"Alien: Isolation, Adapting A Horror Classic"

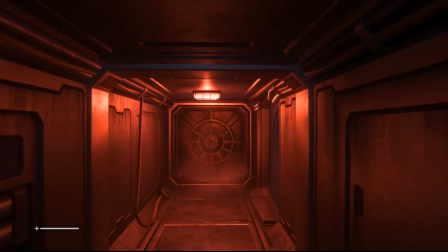One of the problems when creating these rule sets is that the lighting in Alien, while effective doesn't make a lot of sense.
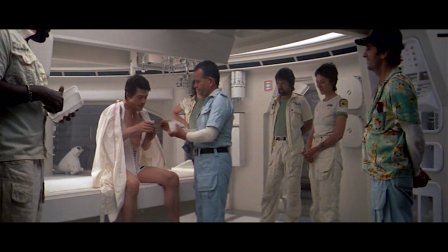When the crew is celebrating Kane regaining consciousness in the medical room, the area is perfectly lit.
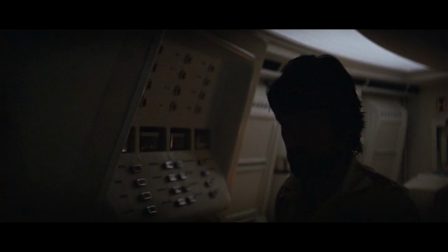But when the crew is searching for the dangerous facehugger in the exact same room, it's super dark.
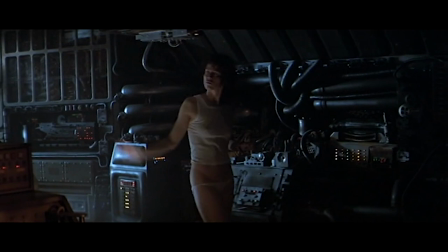It feels like maybe someone should turn on the lights. At the end of the film, when Ripley thinks she's safe, we see this blue light flashing at a slow and steady pace.
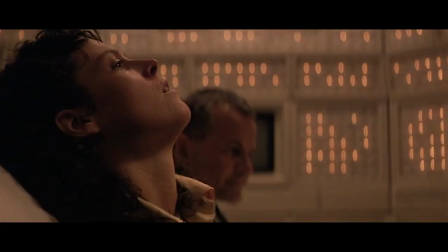The alien suddenly appears, Ripley freaks out, and the blue light is flashing like crazy.
There is an explanation for this, you know.
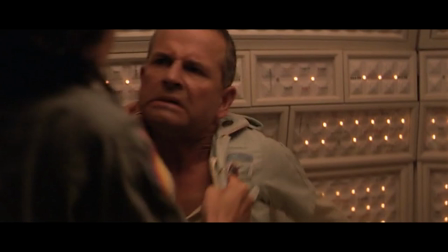What's happening is that the lighting is reacting to the emotions of the characters in the narrative of the story.
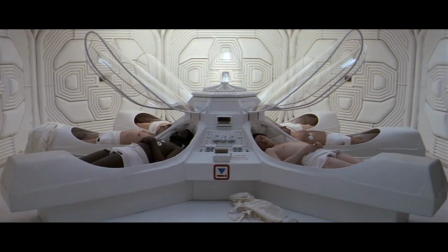When the characters wake up, the lights turn on. When the characters focus, the lights dim.
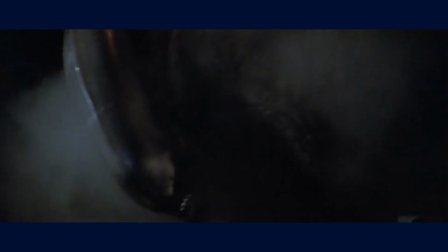And when the characters freak out, the lighting freaks out. The film has a great link between pacing and visuals.
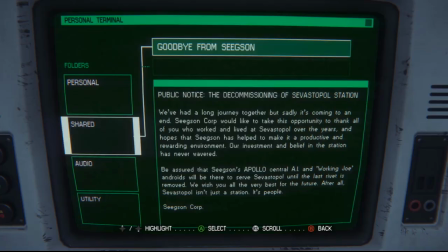Creating urgency and drama paired with a great audio treatment is really powerful. We worked a lot on these sort of sections in the game.
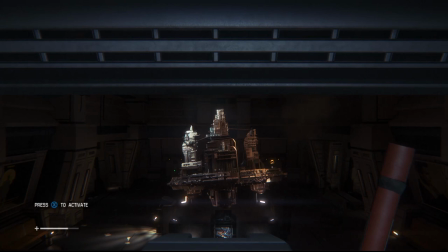The player is always doing things for some reason or another, like the characters in the film, and having the player see the effect they're having on the environment is really engaging.
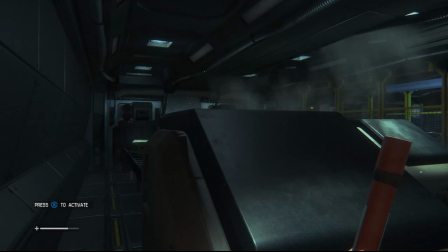Lighting can really drive that. Whether it's powering up or triggering an alarm, being able to use lighting dramatically to affect the environment adds so much more emphasis to these moments.
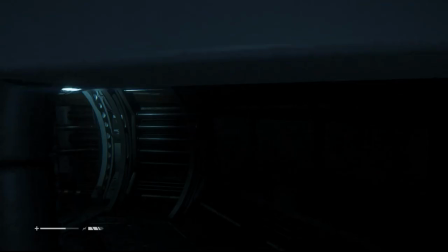As the player wanders around the desolate spaceship, the ship's lights reawaken as if caught off guard by the player.
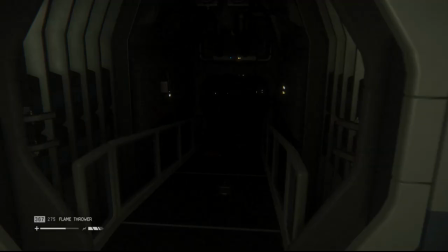The fact that the lights turn on in a slow sequence and never all at once gives the ship a worn down, uneasy character.
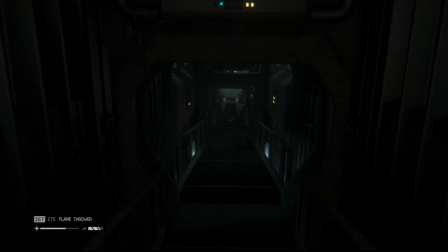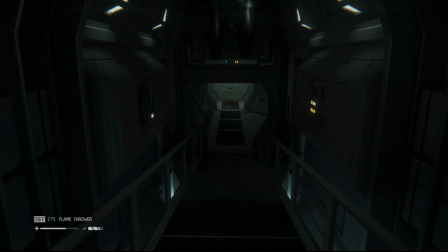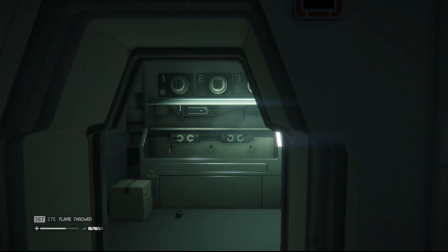While the interactivity of games can be a powerful tool for the game's lighting, it can also provide a unique challenge.
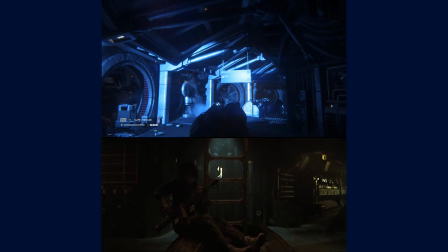The Alien film makes heavy use of strobing lights, but the strobing lights in Alien Isolation are a lot more subdued.
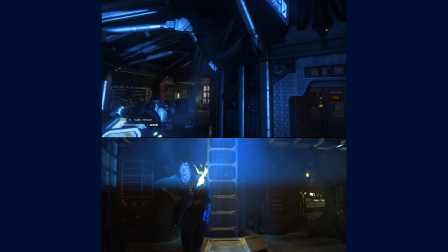If a film uses a strobing light, every audience member will see that strobing light for the same amount of time.
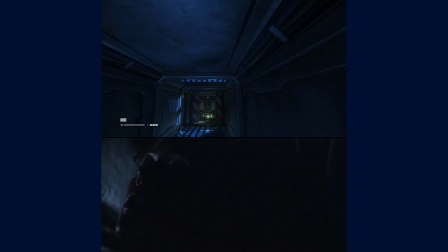But in games, the designers don't know how long a player will be exposed to the strobe effect, so they have to be more careful with its use.
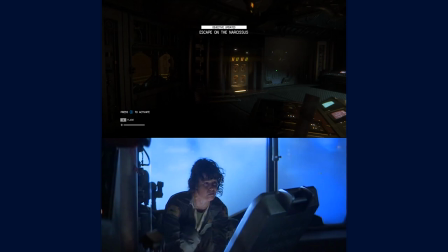You can see this most prominently in Alien Isolation's Last Survivor DLC, which directly recreates the escape sequence at the end of the film.
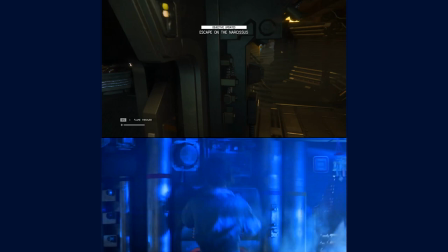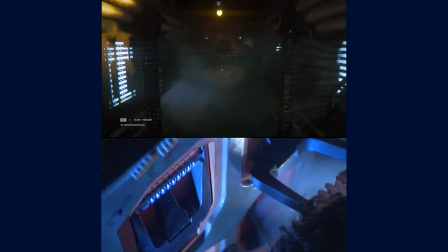While these strobing lights have been heavily subdued in the game, Creative Assembly manages to recreate this effect through Alien Isolation's flashlight.
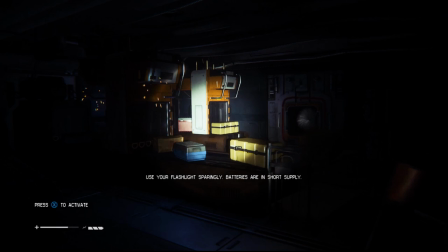The player has a flashlight to help them navigate through the game's darker levels, and the flashlight's limited battery means that players will often be strobing their flashlight on and off to save power. This recreates that eerie strobing effect, but also allows the player to control the strobe's pace. This is a good example of the game designers tying together the visual aesthetics of the film with the mechanics of the gameplay.
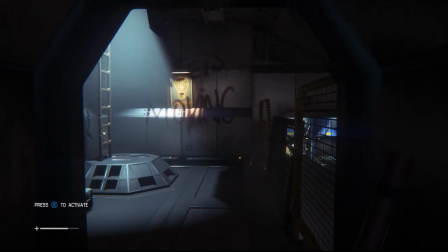Rowan Clark, one of the game's lighting artists, says that when it comes to lighting for games, we generally start with areas of gameplay interest,
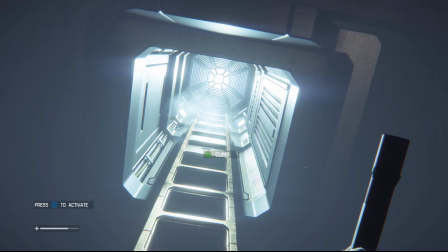so navigation purposes and objectives. This allows us to help the player know where they are meant to go. We then do a detailed pass to beautify the area so it matches the mood.
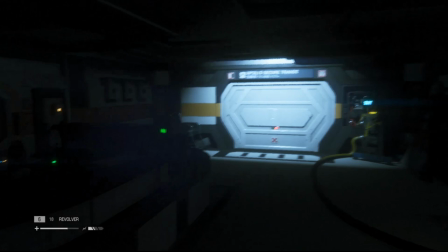Players generally head towards the brightest area first, which in the case of Alien allows us to focus on using the darkness as framing.
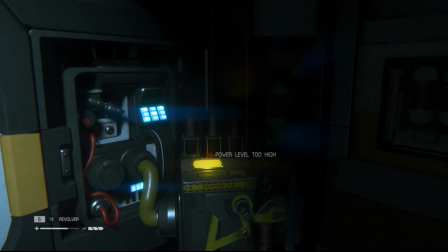The lighting acts as another lever for the designers to both guide players and modulate difficulty with. In many ways, a well-lit but loud space was just as dangerous as a quiet dark spot, as you need to both hear and see the alien to stay alive.
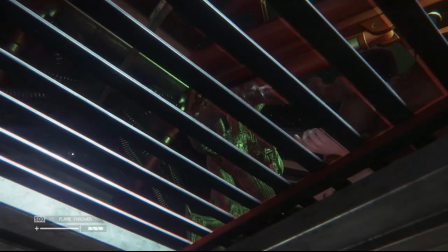What makes Alien Isolation such a good adaptation is that it takes the characteristics of the original alien that make it unique as a film, the lighting, camera work, transitions, and it recreates those characteristics in the language of video games.
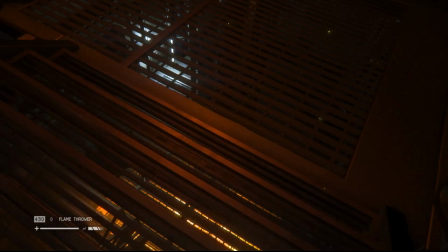If your adaptation ignores the qualities of a work that are specific to its medium, you'll lose that work's identity.
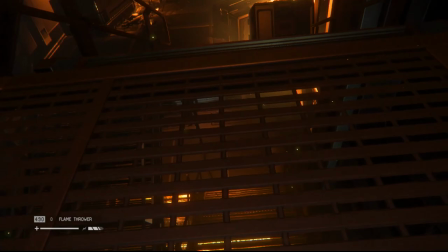The challenge is how you translate those qualities into video games, and Alien Isolation does this masterfully.
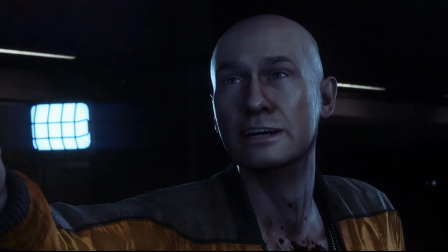Yeah? Yeah.